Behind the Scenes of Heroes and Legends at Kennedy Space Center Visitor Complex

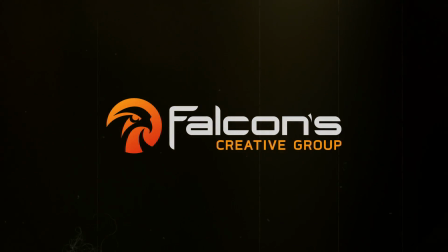0s Hello. Flight final. Go final. Both computers cycling.
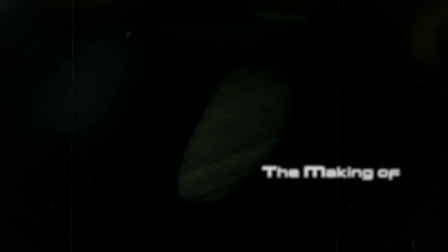5s Data looks good. Roger. PC support. Go ahead, support. Range is forecasting all clear for launch.
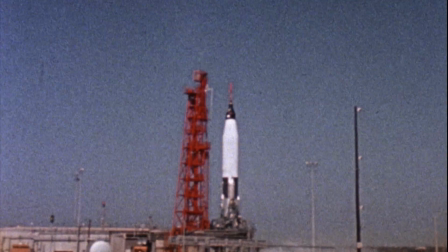11s Roger, thank you. Leo. 10, 9, 8, 7, 6, 5, 4, ignition.
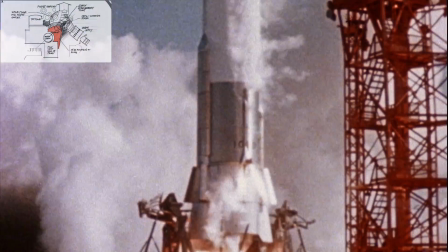20s 3, 2, 1. Star, liftoff. Get it over. We're underway.
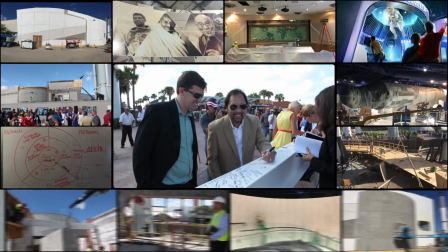26s Roger. We're loud and clear.
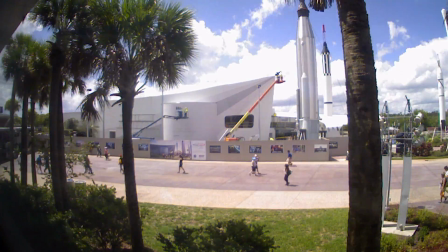30s
Heroes and Legends is really ultimately an attraction celebrating the human spirit in the early space missions, the Mercury, Gemini, and Apollo programs.
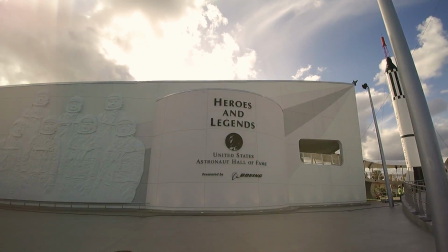38s
Coming up with the who's your hero and what is a hero,
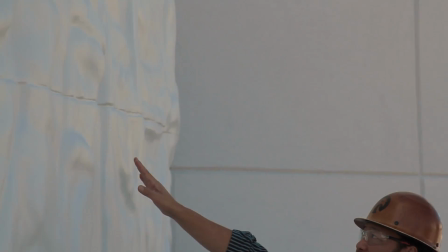43s
that theme kind of resonated in all of us because these people were just that, they were people. We really wanted to reflect that and have the audience start asking that question to themselves, who's a hero to me?
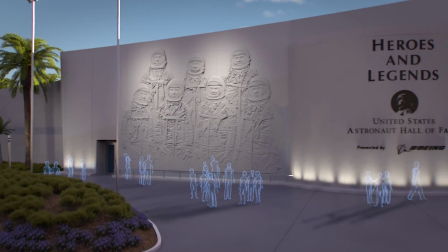59s
When guests first come into the Kennedy Space Center Visitor Complex, this is going to be the first thing that they see.
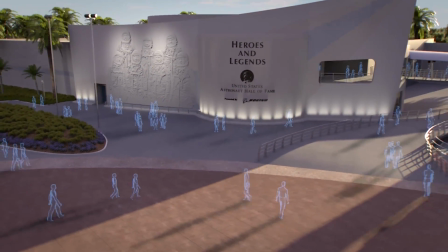65s
They see this massive sweeping building,
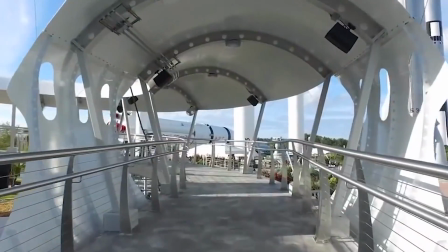68s
this beautiful retro-futuristic, and they're going to see this welcoming ramp that's going to swoop through the Rocket Garden and into the second floor.
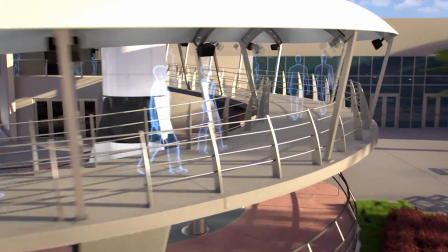75s
You actually start on the second floor and pick up your 3D glasses. So once you get up to the top of the ramp, you enter the first theater.
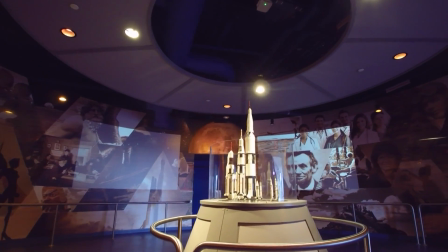83s
The first theater is called What is a Hero? We really wanted to make sure that all heroes are represented. We actually did a lot of diagrams to kind of represent that before we even got started with the editorial About how we wanted to communicate the different layers of hero
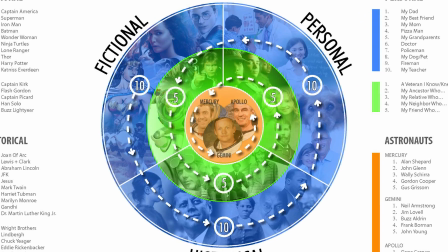97s
and how it became personal and how it became kind of society's heroes And certainly the astronauts that we were honoring in this attraction
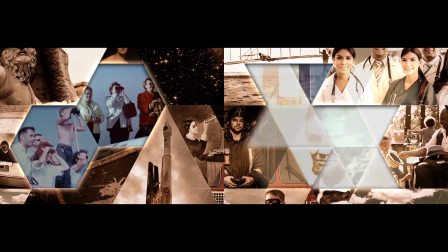105s
Were on the side of society's heroes and American heroes, but ultimately they were also world heroes
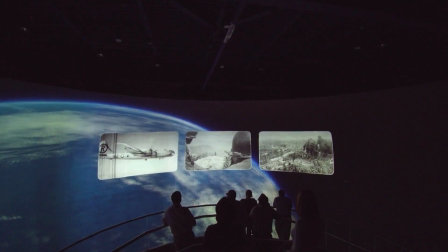113s
So the second theater is called Through the Eyes of a Hero.
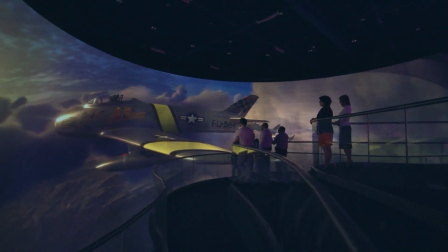117s
It's really a giant compound curve theater screen that wraps 220 degrees around the guests who stand out on a floating platform in the middle of this massive room.
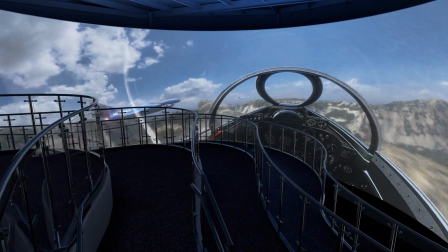125s
Not only is it an incredible media screen, there's also an amazing sound system in there.
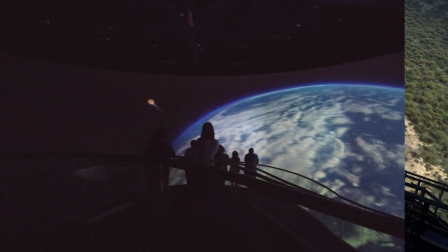131s
There's wind effects, there's smells, there's lighting effects.
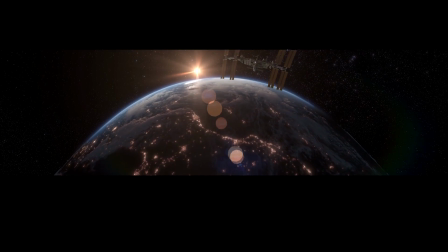135s
And when all these things are combined, they really add to an exponentially better experience than if there was one or the other. The way the post-production works is we start by creating the different assets in 3D,
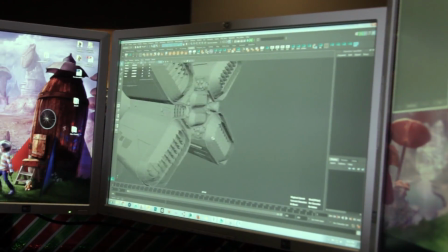148s
all the environments and all the different pieces from props to vehicles that is used not only to tell the story,
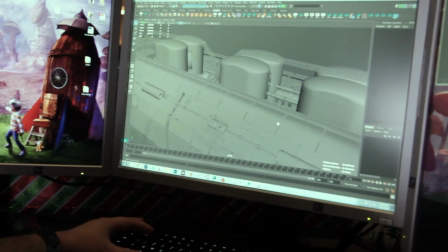155s
but also to enhance the VFX and the live action shoots. One of the most creative and challenging moments for animators on this project was dealing
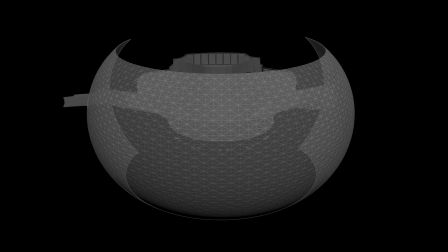166s
with the shape of the screen and the lenses that we used to be able to tell the story on that screen. Because of the large scale of these environments, we had to develop a dual stereo rig for the camera which would allow
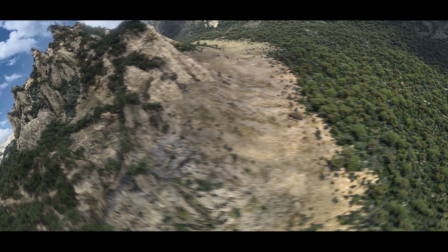182s
us to render part of the environment closest to us at a certain eye separation,
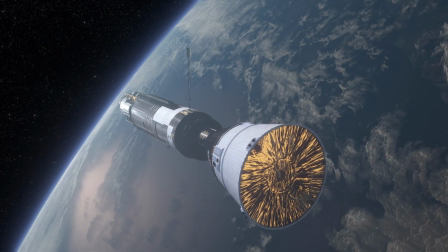187s
and then the farthest area way back in the distance at an even further eye separation. One of the challenges we faced was how do we convey the message of going inside a memory for each one of the astronauts.
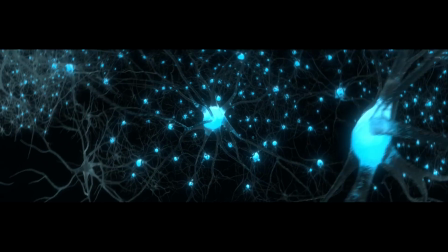199s
So we took a little bit of a more literal approach to it and we wanted to make it feel organic.
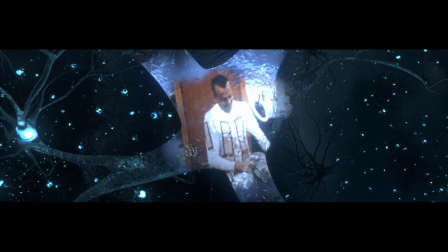204s
So we actually looked at reference for how the brain works and we decided to go with a little bit of fantastical
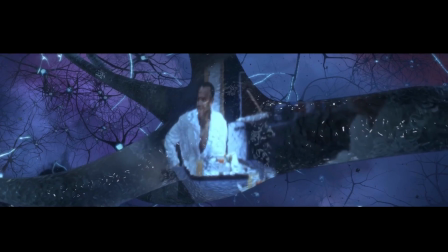210s
approach towards that by going inside the eye and traveling in through the brain into individual memories,
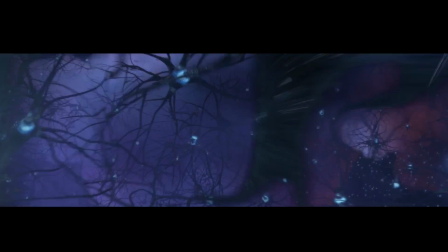217s
eventually revealing each one of the shots for the beginning of the sequence.
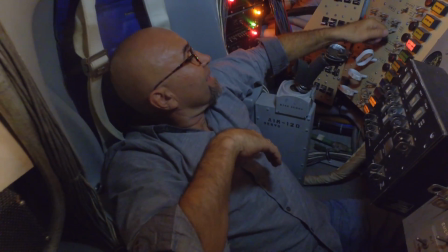221s
The Mercury capsule, to work with that, you really get a sense of how small these spaces were.
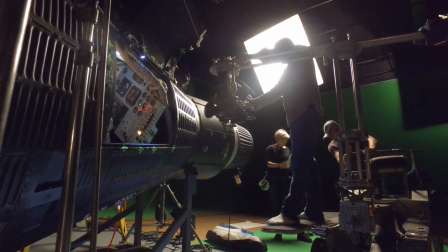227s
Trying to get a digital cinema camera into these spaces to get some POV shots was certainly a challenge.
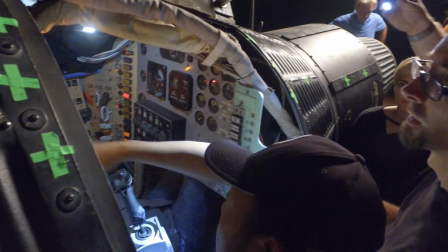233s
And even getting lighting and camera work done in those spaces really didn't lend itself to a fisheye lens.
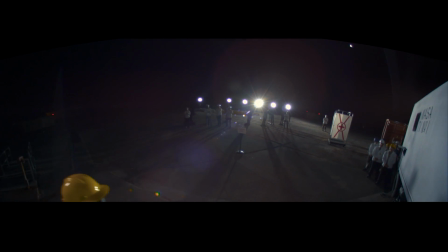239s
We couldn't get the lens to undistort properly, so there was a lot of by-hand undistortion we had to do and program basically
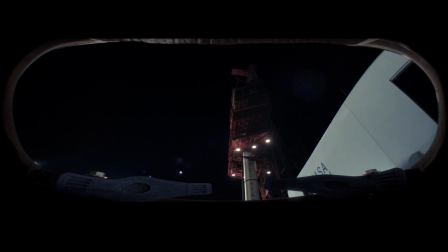248s
a lens that would render it inside CG so that we could cut down on our render time and we used a GP renderer,
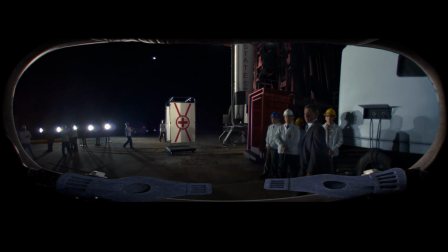253s
Redshift, to render the whole thing and iterate over and over again.
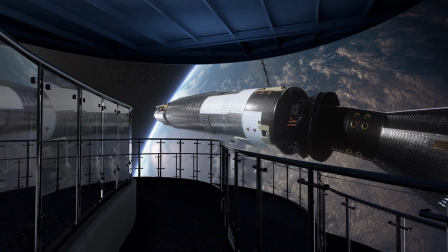260s
So one of the things that we tried to take into account for the Gemini sequence was the venue itself and how we can convey
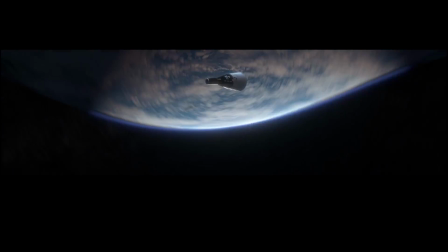268s
a message to the audience to feel like they were in space and to feel that uncertainty when things weren't going the way they expected.
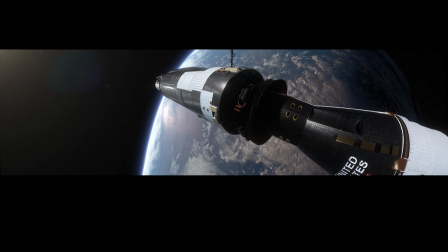277s
What we had to do is we had to create a realistic earth and realistic capsules and intercut those with the scenes
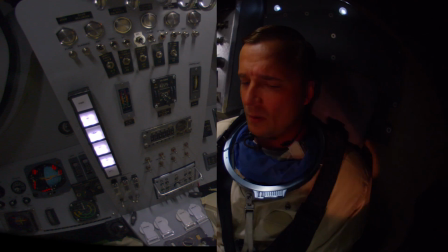284s
of actors inside a mock capsule and make it all look photo real and like you were there.
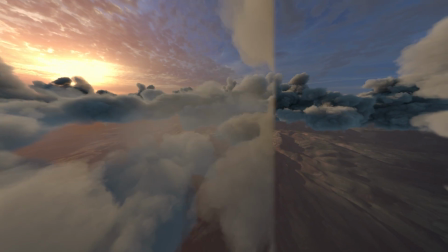295s
So the third sequence we worked on was John Glenn, which was a reenactment of one of his dog fights during the Korean War.
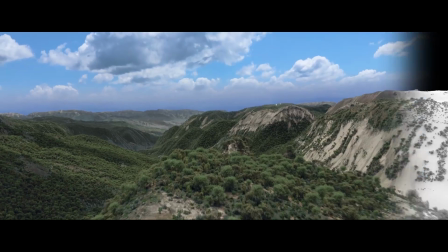302s
We did a lot of research and we tried to find a place on Earth that simulated as close as possible to where this actually took place.
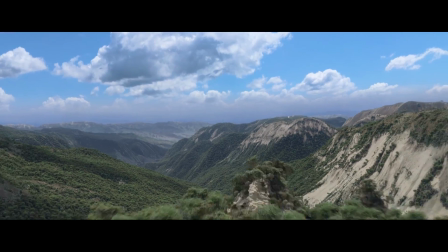309s
We had to generate a forest and landscape and trees and bushes.
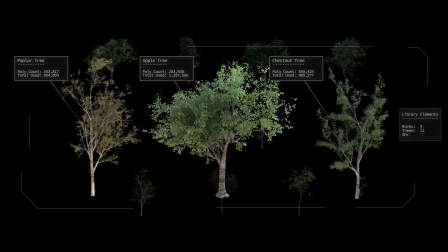314s
We ended up creating technology to spawn and instance trillions of polygons.
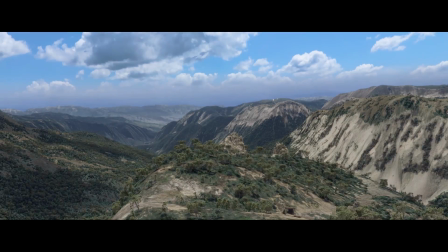319s
I think we ended up being about six and a half trillion polygons of instance geometry.
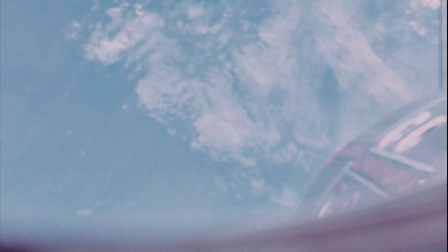324s
We used a lot of NASA footage that came from their archives that they were gracious enough to let Falcon's Treehouse
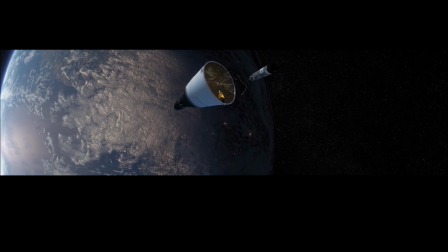329s
use in order to make sure that spaceships were animated in the proper way.
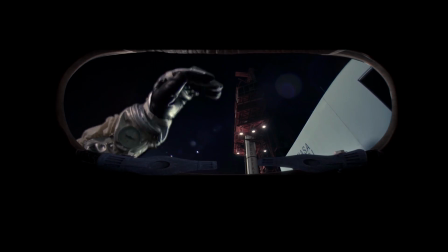334s
With that, it creates an immersive environment, VR without glasses, where you're experiencing these stories really through their head.
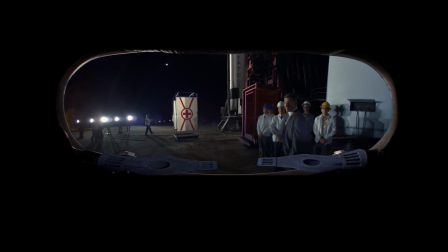342s
And the idea is that you are there in that moment.
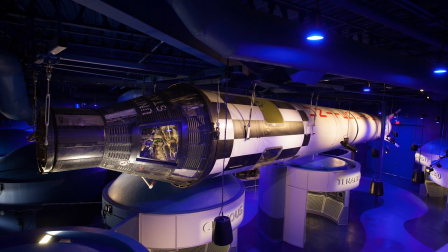349s
My most memorable moment in creating Heroes and Legends and being a part of that experience was working along with the team that restored the Mercury-Redstone rocket, the MR6, that is suspended above the Act III.
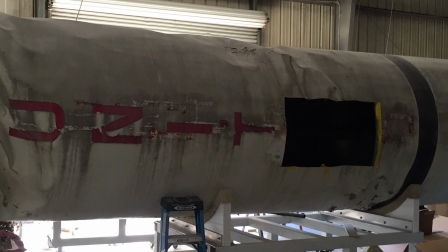367s
And it had been badly damaged in a hurricane and they
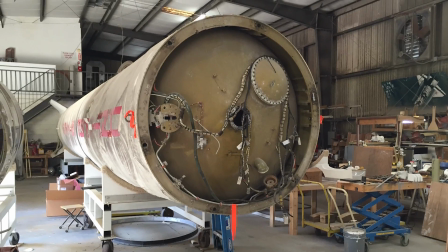372s
were restoring it but they pulled out all of the interior components,
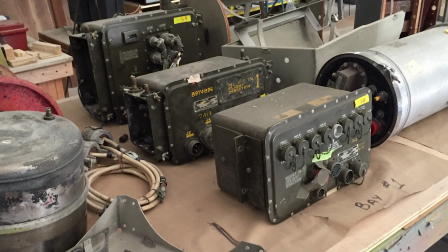377s
the brain that made this thing function.
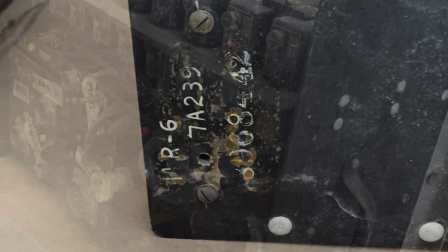380s
And just seeing handwritten notes and pencil or little dabs of paint everywhere just made
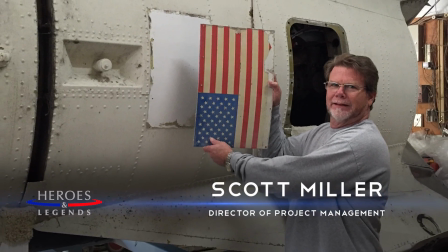389s
it such a human quality that people had to come up with these ideas and make these rockets and all of the technology work together.
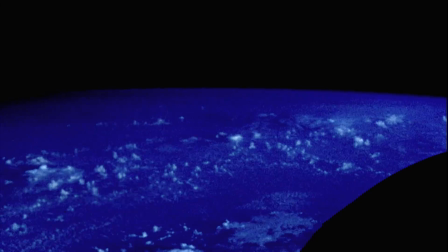400s
Heroes and Legends is different because it's things that actually happened and trying to recreate
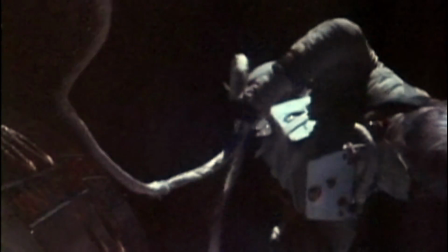406s
it very accurately is really a challenge and it's fun.
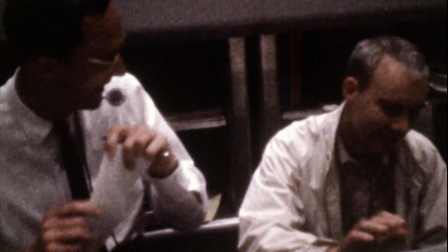413s
You just learn a lot. A lot of the other projects we work on are fantasy and fiction and that's what makes this
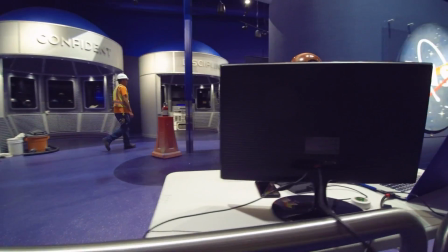420s
unique. it's not just it's not a museum it's it's really cool sounding
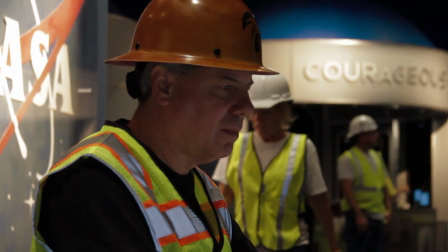425s
and visually stunning effects and and it's just putting people in to what really happened is is a very cool thing the sound design
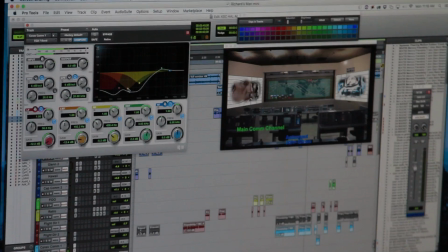436s
in this project was actually very challenging the acoustics are very
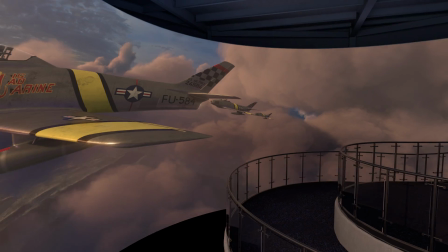442s
challenging to work with because of the parabolic effect and all kinds of issues that we were running into.
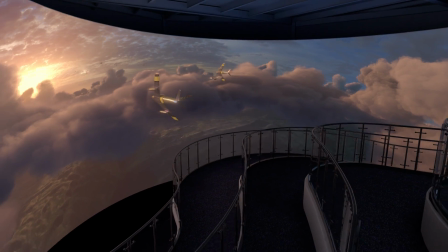448s
Also just coming up with the sounds that would make it just come to life was a challenge because of like we don't know what these things really sounded like you know especially in space but you know we take creative license too of course.
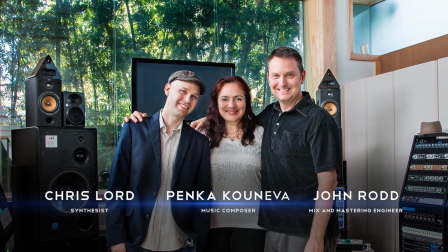466s
The musical score was fantastic. Pinka was so awesome to work with and just the skill set that she has and and
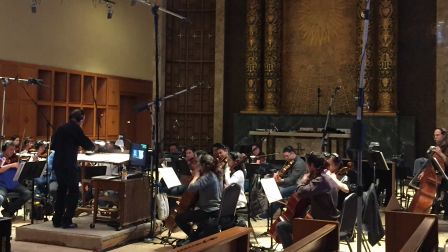475s
the feel and the emotion that she's able to bring in the music was just a pleasure to work with. I have worked as a professional composer for 26 years, and in Hollywood for 17 years, and in video games for 8 years.